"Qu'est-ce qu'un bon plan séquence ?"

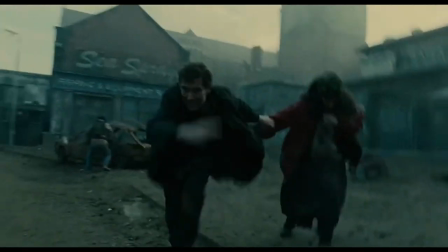Alfonso Cuaron a décidé, en partenariat avec El Chivo, de faire passer ce réalisme par un style se rapprochant de la caméra documentaire.
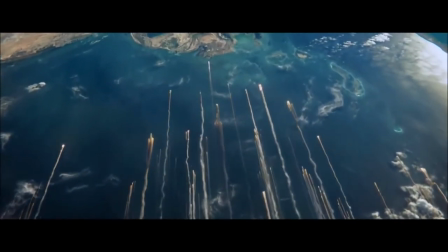Le réalisateur du prisonnier d'Azkaban et de Gravity était notamment connu jusque-là pour son utilisation marquée du plan séquence.
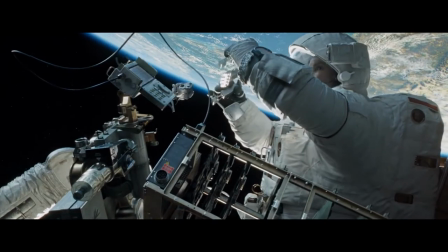Mais avec ce film, il va y insuffler une nouvelle énergie, notamment grâce à une utilisation plus présente de la caméra à l'épaule.
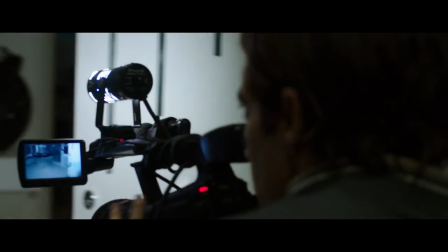La caméra portée, dont fait partie la caméra à l'épaule, est un procédé cinématographique qui se développe avec l'arrivée de caméras plus légères.
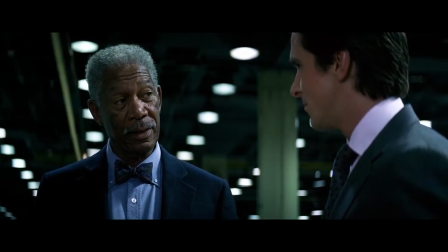Elle est permise par les avancées technologiques, mais émane également d'une collaboration entre ingénieurs et cinéastes qui éprouvent le besoin de sortir des studios de cinéma.
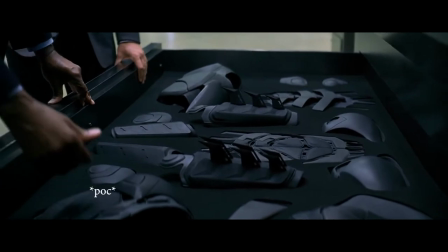La réduction du poids et plus tard la synchronisation du son vont permettre aux cinéastes de petit à petit quitter
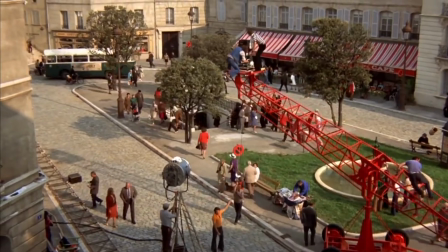les studios pour descendre dans la rue et déplacer leurs caméras autrement qu'à travers des machineries souvent lourdes et contraignantes.
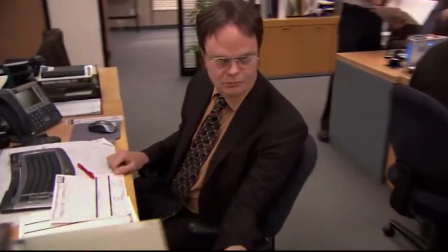La caméra portée est encore aujourd'hui souvent associée à la caméra documentaire, dont elle est en partie héritée, mais ce n'est pas sa seule utilisation.
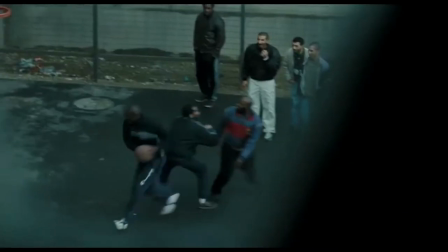Il existe une multitude de genres de caméras portées, Stahab et aériennes, comme dans un prophète Dodiar,
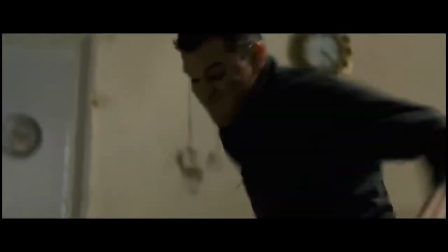Paul Greengrass est quant à lui le spécialiste de la caméra tremblée, énergique et immersive, mais elle peut également être d'inspiration documentaire,
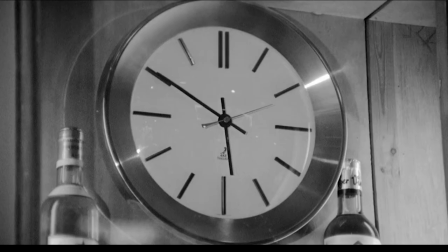comme dans la bataille d'Alger, dont s'inspire en partie la réalisation des Fils de l'Homme.
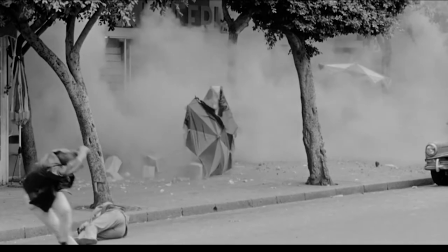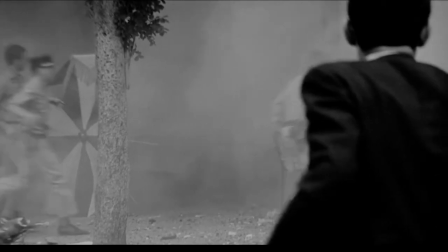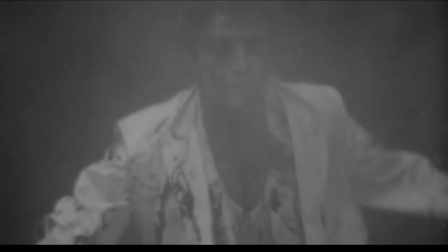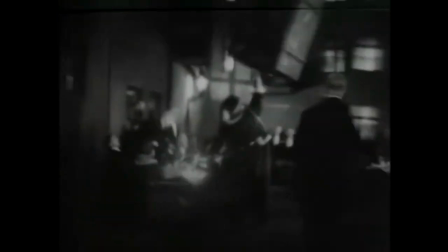Mais il ne faut pas pour autant penser que la caméra portée est un phénomène récent. Les premières expérimentations datent des années 20, avec notamment le dernier des Hommes de Murnau.
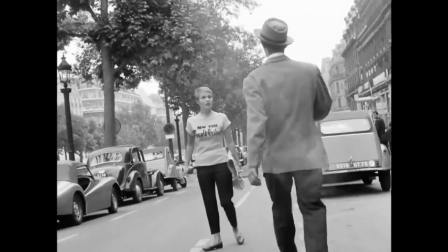Les caméras que l'on pose sur l'épaule arrivent quant à elles dès les années 40, avec le caméflex que Godard utilisera dans Un bout de souffle en 1959.
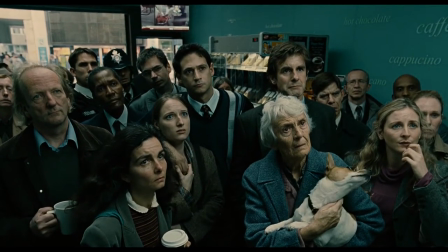Lorsque celle-ci démarre, la caméra est déjà dans la pièce. Elle fixe un groupe de londoniens regardant la télévision.
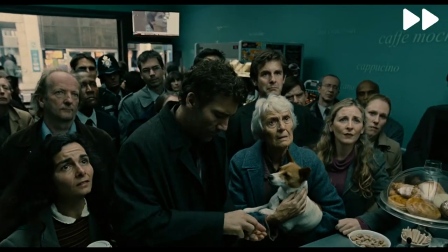Puis on voit notre personnage principal rentrer et se frayer un chemin jusqu'au comptoir. Il regarde la télé, puis il sort.
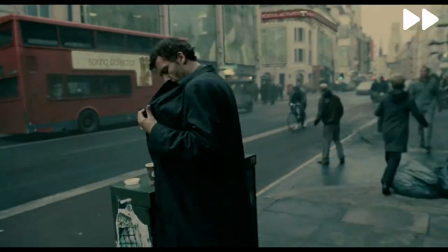La caméra le suit jusque dehors, tourne autour de lui, une explosion survient. La caméra va vers la source de l'explosion et cut.
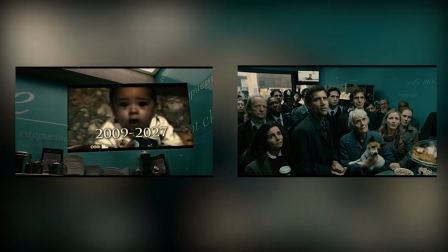Si l'on décortique la construction de cette scène, on se rend très vite compte qu'il n'y a que deux coupes, celle du champ contre champ lorsque Théo regarde la télé.
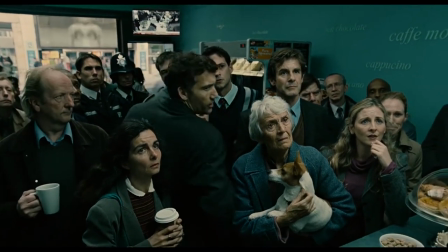Celle-ci sert à mettre en emphase le personnage joué par Clive Owen. C'est seulement à partir du moment où lui s'intéresse à la télé que la caméra s'y attarde.
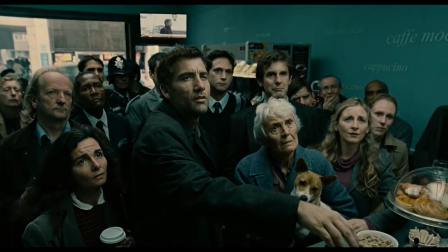Cela appuie l'importance du personnage et vient, avec le fait qu'il fend la foule quelques instants plus tôt, l'installer comme le personnage principal.
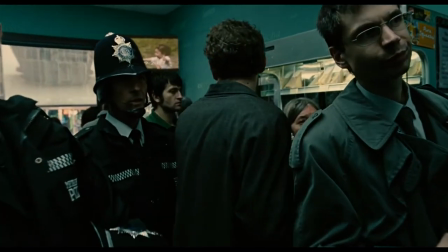Puis lorsqu'il repart, la caméra le suit, marquant le début du récit. Cette avance vers l'avant dénote une certaine inexorabilité de celui-ci.
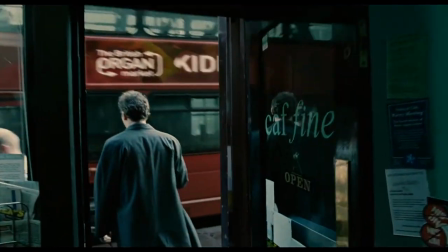C'est comme si on l'attendait pour que démarre l'histoire à cet endroit précis. Puis, Théo sort du café, et la caméra prend sa première liberté.
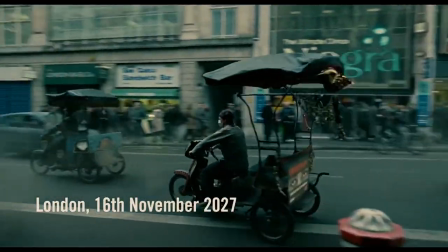Théo part à gauche, et la caméra se tourne vers la droite, pour faire un panoramique horizontal. Ce mouvement de caméra, en plus de dévoiler le décor et l'univers, contrebalance le cas de précédent,
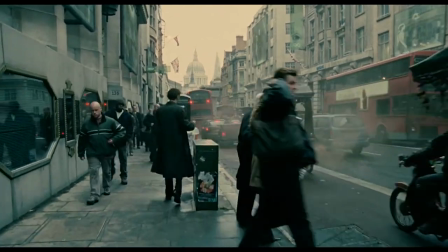en venant insinuer que certes, nous allons suivre Théo, mais que notre point de vue reste celui de la caméra,
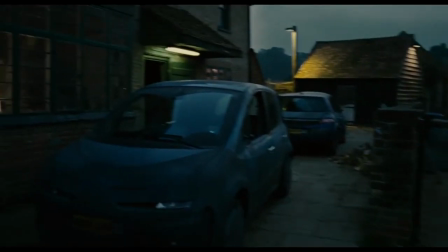c'est-à-dire un point de vue extérieur. Dans Les Fils de l'Homme, le décor et l'univers racontent autant que les personnages.
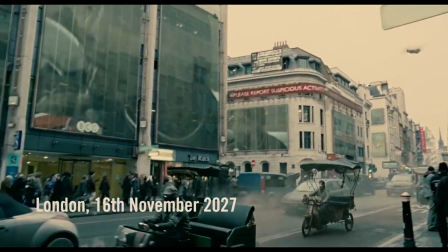C'est quelque chose que Quarone est de nombreuses fois détaillé. Ce plan était alors essentiel pour attirer notre attention sur cette dimension du film.
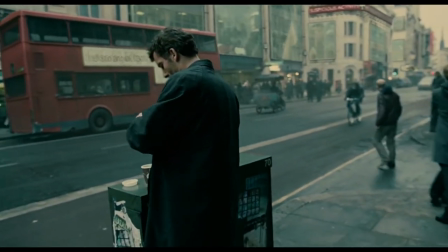Finalement, la caméra rattrape Théo, tourne autour de lui de manière à le cadrer lui et la sortie du café, puis l'explosion survit.
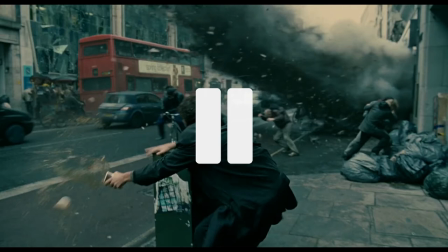C'est à ce moment précis, en complémentarité avec le panoramique précédent, que la caméra documentaire des Fils de l'Homme vient se définir.
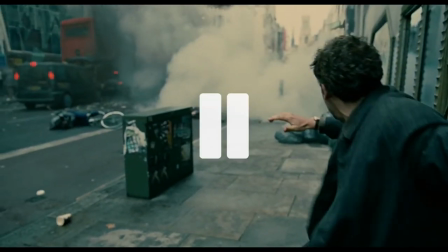Dans un premier temps, elle réagit, de la même façon que Théo, en se mettant à couvert avec lui. Elle permet une proximité avec le personnage, qui est restuée au même environnement que lui.
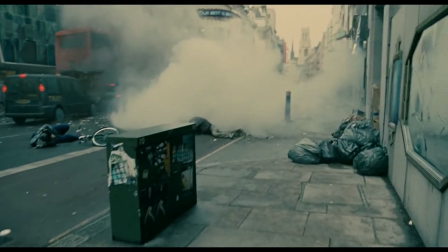Mais immédiatement, la caméra se détache de Théo et se dirige vers les lieux de l'explosion.
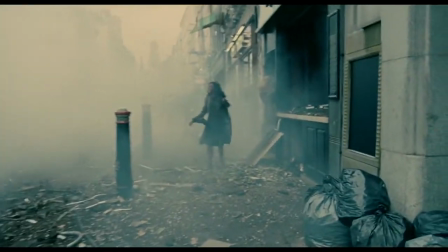Ces quelques instants nous font sentir le poids de la caméra et la présence de son opérateur.
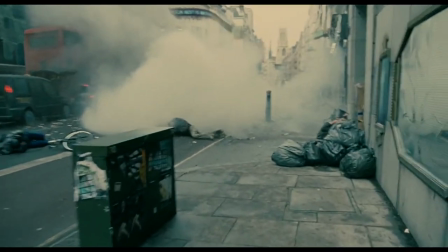En mettant ce mouvement, dès l'introduction, on inscrit dans la diégèse que la caméra que nous voyons est portée par quelqu'un qui a une volonté propre.
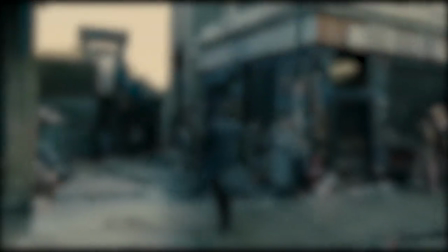La caméra portée des Fils de l'Homme se définit donc par trois choses, l'organicité de ses mouvements,
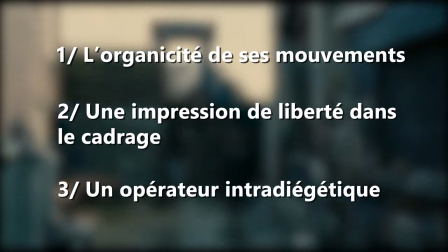une impression de liberté dans le cadrage et un opérateur intradégétique qui révèle sa présence lors de certaines séquences.